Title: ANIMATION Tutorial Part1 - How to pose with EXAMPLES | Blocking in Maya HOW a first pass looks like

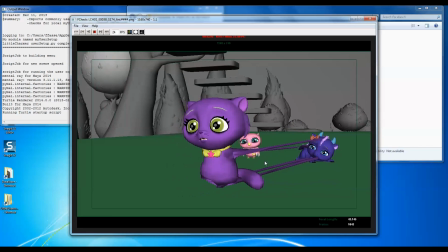248s
But that taught me, or that showed me exactly, is he moving right? Is he framed nicely at the end of the shot? So he's still almost framed on the third, but still would give more space to that one. This one was important to get the COG moving right.
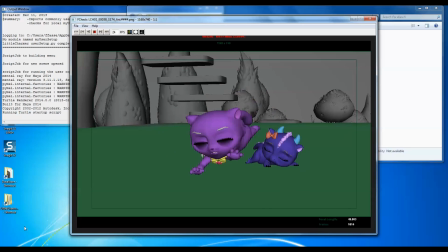268s
This all would have been possible if the COG didn't move right with the camera.
Hazel Rennes and Switch Bodies.
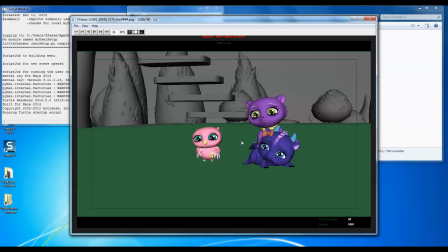281s
It's just important for you guys to know this was straight ahead as well with them kind of pose to pose on all the other things. But it was straight ahead on getting the fluid motion of seven.
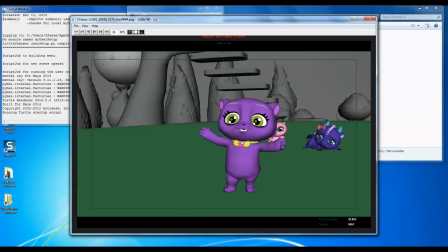295s Ladies and gentlemen.
Cool.
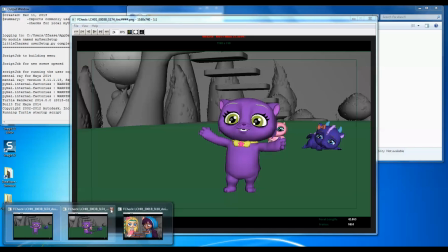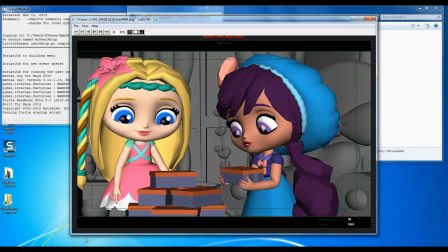304s
Yeah, so basically it's all about posing. So in this shot,
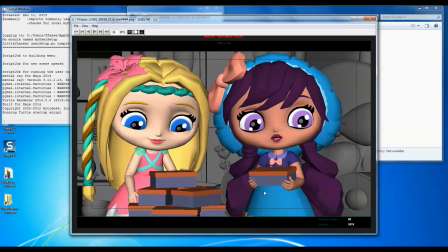311s
you know, I spent time just making sure her fingers are not symmetrical on both hands anyways. her eyes are slightly off. You know, these are things that most new animators don't take time. You know, I see a lot of boogly eyes. Blinks, they're all the same. Eyebrows, they're all the same shape.
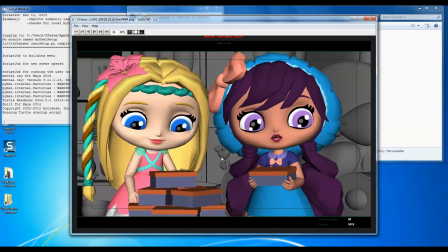332s
So just a bit of offset makes it so much more appealing. Take time to pose the fingers.
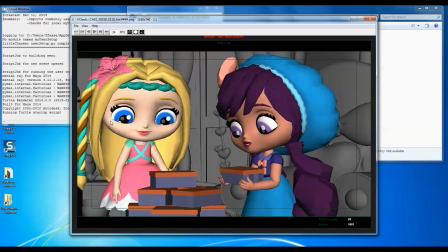339s
And this is the shot we're going to be going into tomorrow.
I'm sure we can find it totally charming out there.
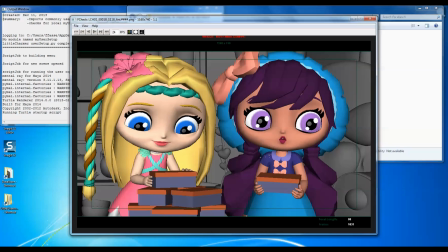346s
I'm sure we can find it to- So yeah, in my I'm going to show you guys just lavender. Cool. So we'll stop the recording for now.